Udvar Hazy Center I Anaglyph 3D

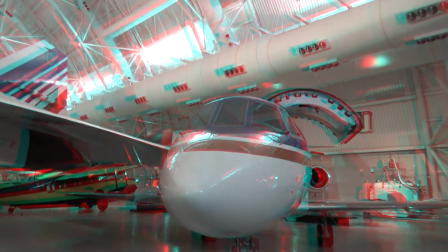(15:32)
perhaps didn't push it as much as i could have but it's okay oh no this is good oh man
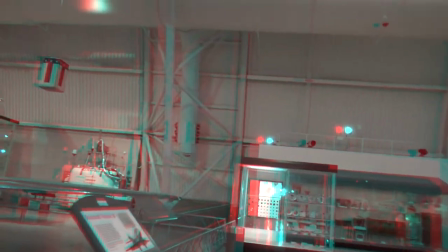(15:40)
it it's some cool stuff if i had more time if my batteries would have lasted longer
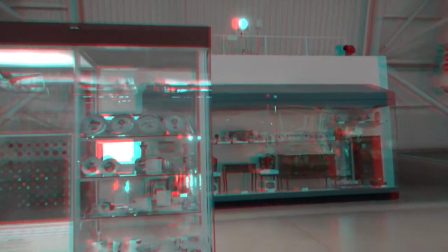(15:45)
i definitely would have spent more time with each plane to make sure i got the best pop
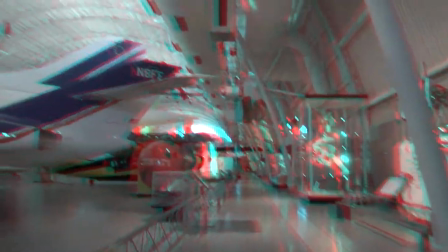(15:50)
out not that pop out is everything for 3d of course the 3d helps uh
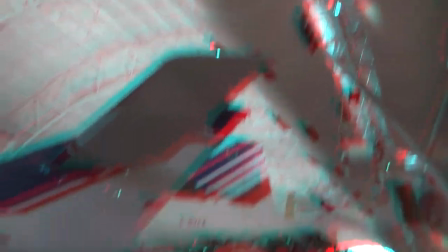(15:56)
people you know just put things into spatial recognition
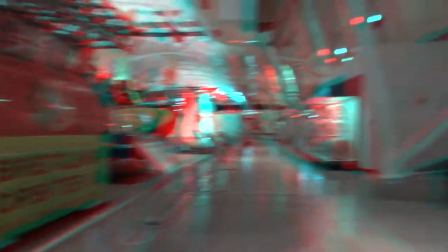(16:02)
or something like that by having the 3d here you do get a sense of
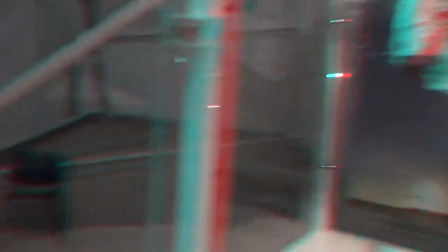(16:07)
scale and scope of how big this building is that i mean like you can tell
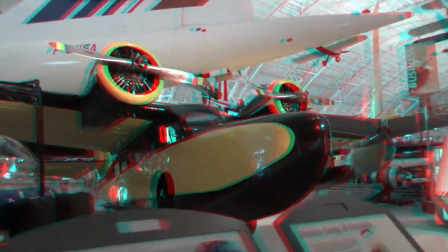(16:13)
in 2d that it's pretty big but in 3d you just Since we live our world like that,
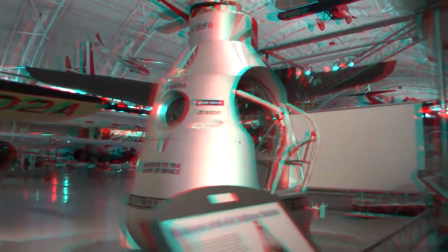(16:20)
even if the 3D here is exaggerated, since we see the world in 3D, then we have a better idea,
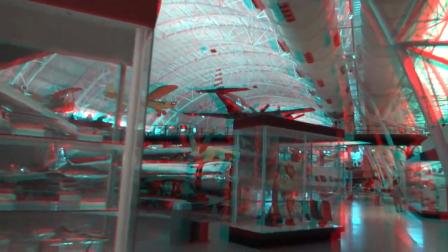(16:26)
spatially-wise, of how big this place is. It's one of the advantages of 3D. Helps with size and scale and scope.
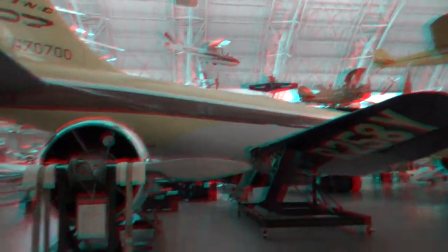(16:36)
I hope that this time that they're pushing 3D because they actually believe in it as a format. i know 3d never really went away and i hope
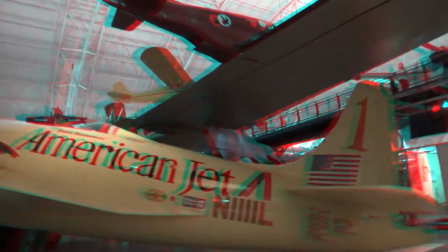(16:44)
it's more than just we want to push 3d for avatar 2 which i've made two videos about how good the 3d is in that movie or
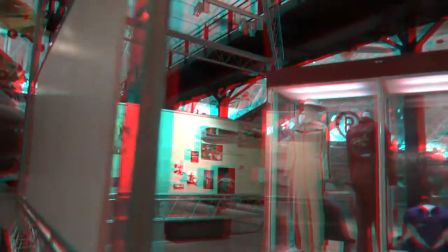(16:51)
that movie i mean yeah 3d will be good but the trailer alone was just incredible and the imax 3d presentation i'm not going to get in that i already
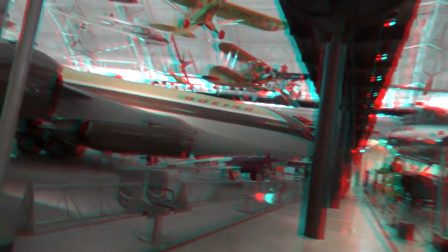(16:58)
talked about it twice you guys know how i feel watch your head you almost hit that uh pillar there look at this big old
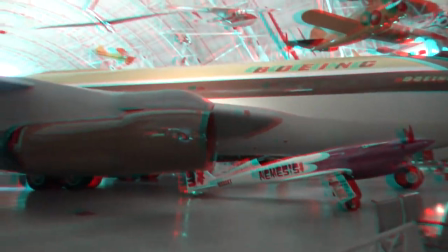(17:06)
boeing you walk in here and just these massive jumbo jets that like they were used people flew they sat in this plane
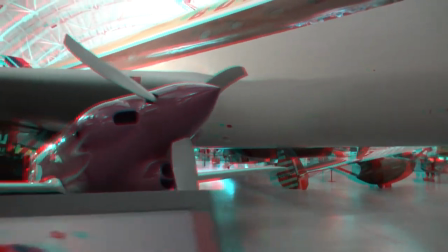(17:14)
and they were flying around man all these planes were used it's cool it's
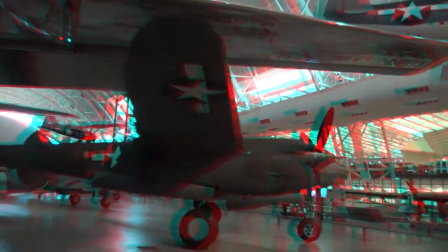(17:25)
really humbling seeing these massive flying machines and it's also amazing to me that we have wire
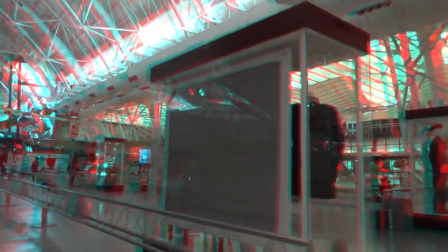(17:32)
strong enough to hold them from the ceiling like obviously the planes have been gutted out they're nothing but shells but still
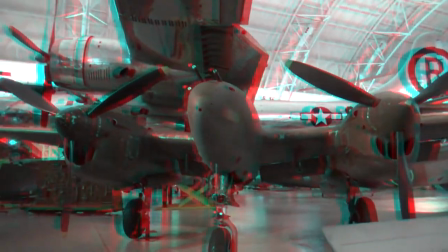(17:38)
hey we looped all the way back around on this side these are a bunch of older propeller
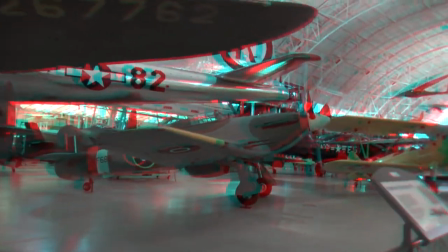(17:44)
prop propeller propelly boy planes i keep getting off
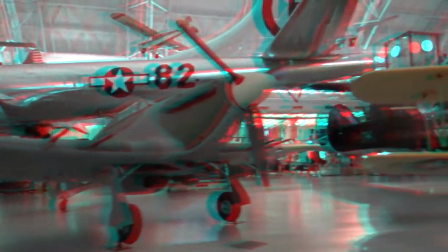(17:50)
topic the point is is i hope that 3d's resurgence now people will give it another
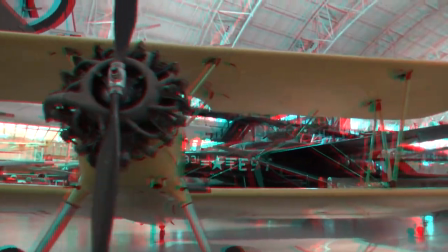(17:55)
chance hopefully because they pushed 3d for doctor strange 2 really hard
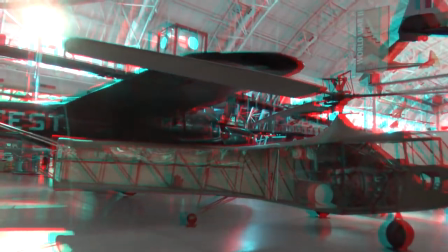(18:01)
and it was worth it i thought the 3d in the movie was very good
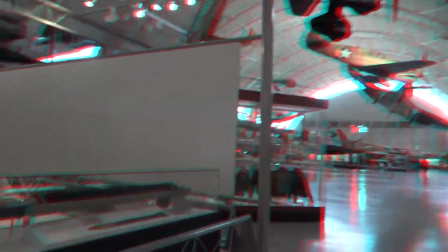(18:06)
and I missed the opportunity to see it in IMAX 3D again just because I dragged my feet on it but I
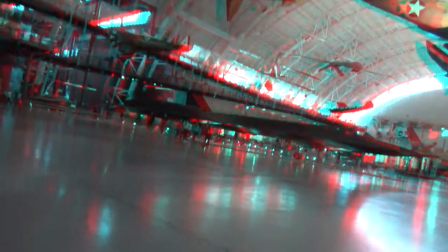(18:11)
was happy to see it at least once and Sam Raimi he's no stranger to 3D movies he
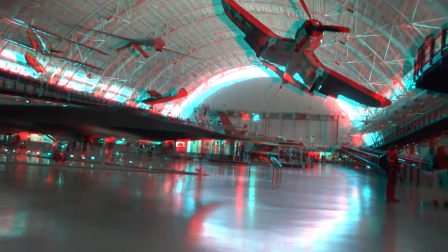(18:17)
did Oz the Great and Powerful and that was a really good 3D movie my man knows the format and a movie like Doctor Strange a character
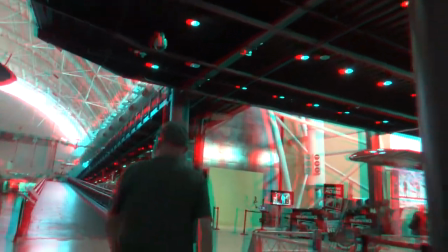(18:25)
like Doctor Strange is tailor-made for 3D works very well let me be following this guy i
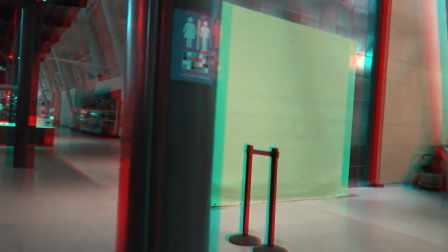(18:35)
hope 3d when it resurges it's like an actual resurgence and people look at it and more effort is put into it instead of just doing quick
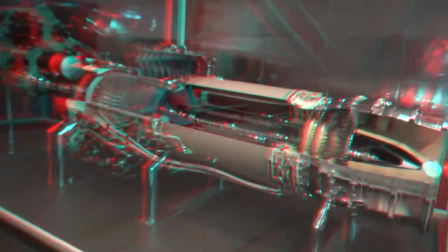(18:43)
cash grabs and not really putting much thought into the 3d i hope that it's uh here to stay and i mean obviously it didn't go away but
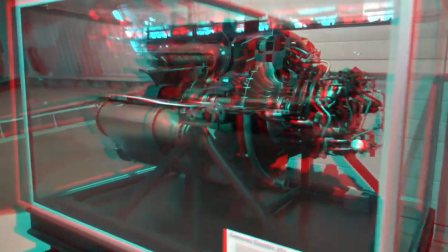(18:52)
it this resurgence is more of a permanent thing rather than just kind of a
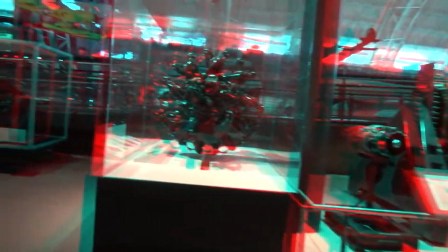(18:58)
you know it starts to slowly dwindle and the only movies doing it are like big budget superhero movies
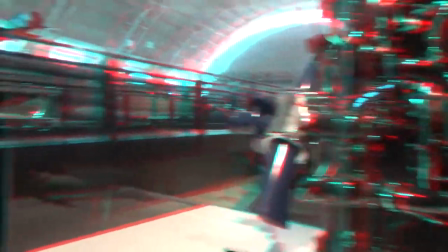(19:05)
and even the batman didn't have 3d there's some animated movies that didn't do 3d